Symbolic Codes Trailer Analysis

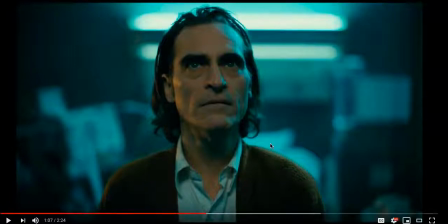(3:59)
so it's clear that this is a turning point for the character that is going to tip him over the edge and we know this through joaquin phoenix's facial expression here he was overjoyed to see himself appearing on this program but when he's made fun of we can see that this is a tipping
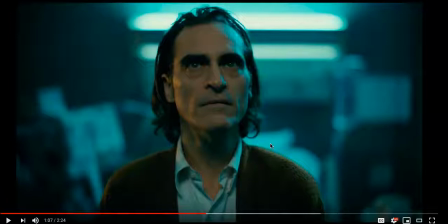(4:15)
point emphasized through this close-up shot here and we've also got that sound building intensity those technical codes symbolizing this as well
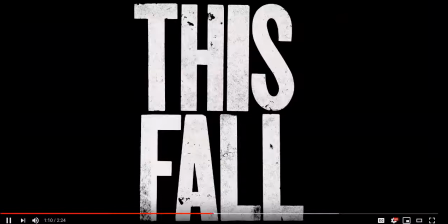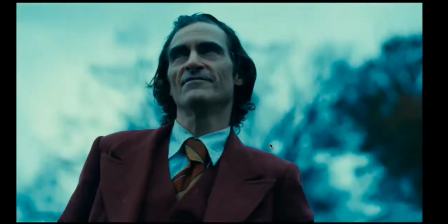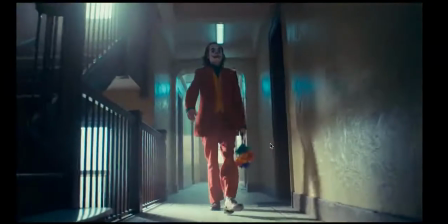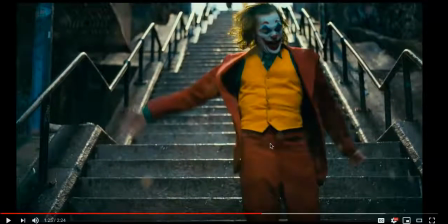(4:43)
so where we previously had joker emulating the color palette of the city and appearing in shadows we now have him standing out in the light and dancing jubilantly signifying a massive change in the character and how he sees himself however we know that this is not a good thing with the trailer previously
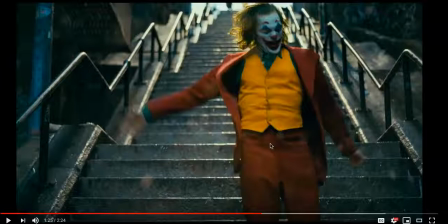(5:02)
establishing that darkness that exists in the character and his fragile mental state and the fact that he's being tipped over the edge through those symbolic codes such as acting lighting and mise-en-scene the
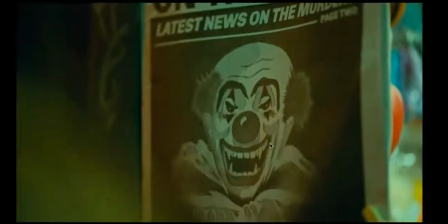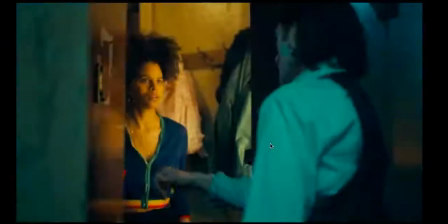(5:22)
way that
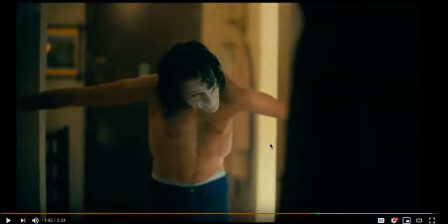(5:32)
joaquin phoenix uses his body not only here but throughout the trailer is quite interesting it seems like he is distorting himself and in quite an unsettling and almost deformed way which tells us something about the monstrosity of this character and his mental state and we've also previously in these last few
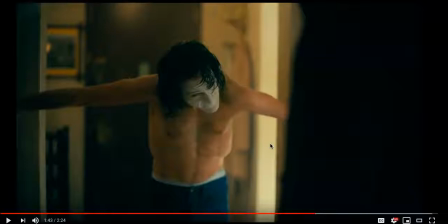(5:52)
seconds seen shots of him applying that clown makeup which is very clearly symbolic of the character reinventing himself and taking on that new darker persona
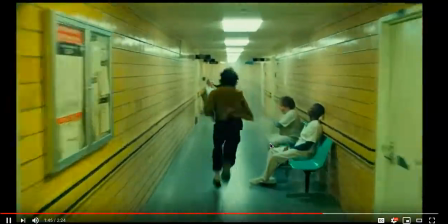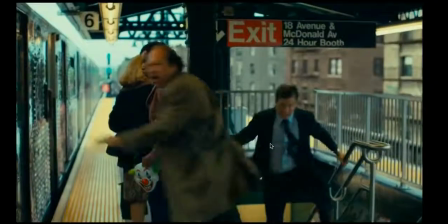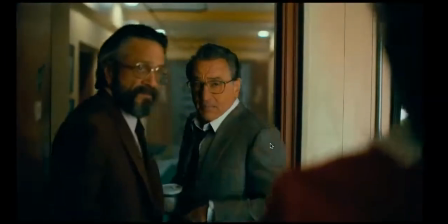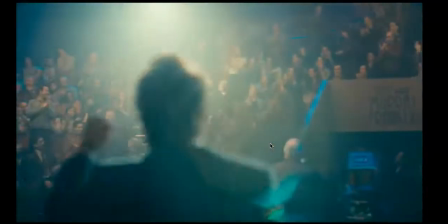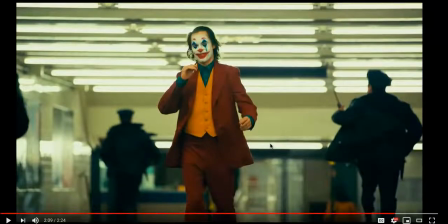(6:30)
so color has been used in a really interesting way with costume and setting here so you can see on uh in the setting here let me just go back one second or so
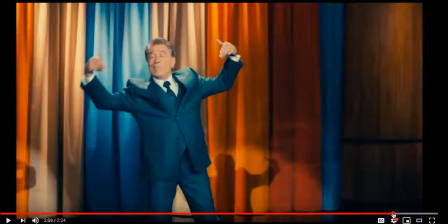(6:43)
so you can see in the setting that we have colors like reds blues and oranges and this is the exact
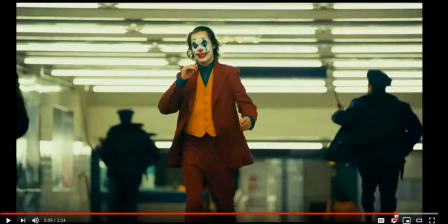(6:51)
same color that the Joker has in that outfit that he has decided to adopt and if you've seen the film you'll know the significance of this but we can also from this trailer um we know that this isn't an accident and that the similarities in this color scheme is communicating something about the
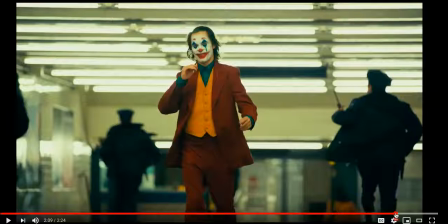(7:10)
character and his relationship between that setting, perhaps in an aspirational sense.
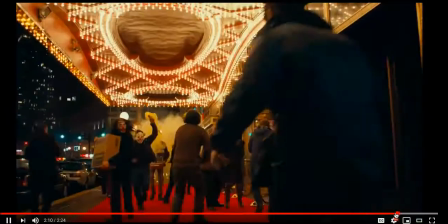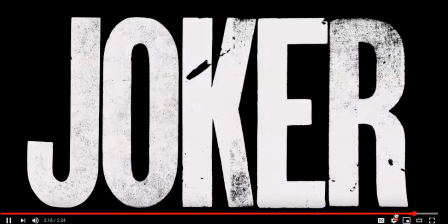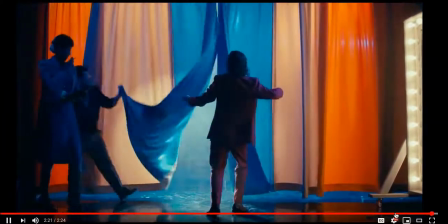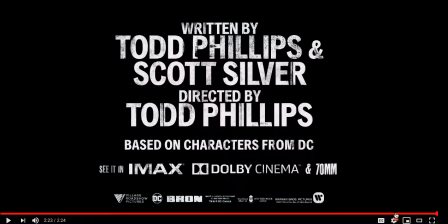(7:31)
So overall, this trailer uses symbolic codes really, really well in terms of portraying the progression of this character and the progression that he's going to take over the course of the film. He's established as lonely and he's looked down upon, he's forgotten by society.
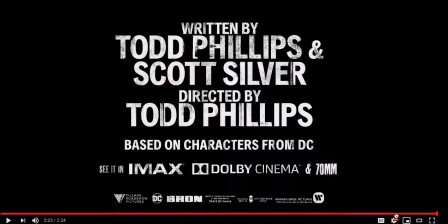(7:47)
He blends into or disappears into the shadows and no one notices him. This changes by the end of the trailer. So we've got our colour scheme. While still often quite dark, it's far more vibrant, and Joker stands out within it as a reflection of his new identity and the way that he sees himself.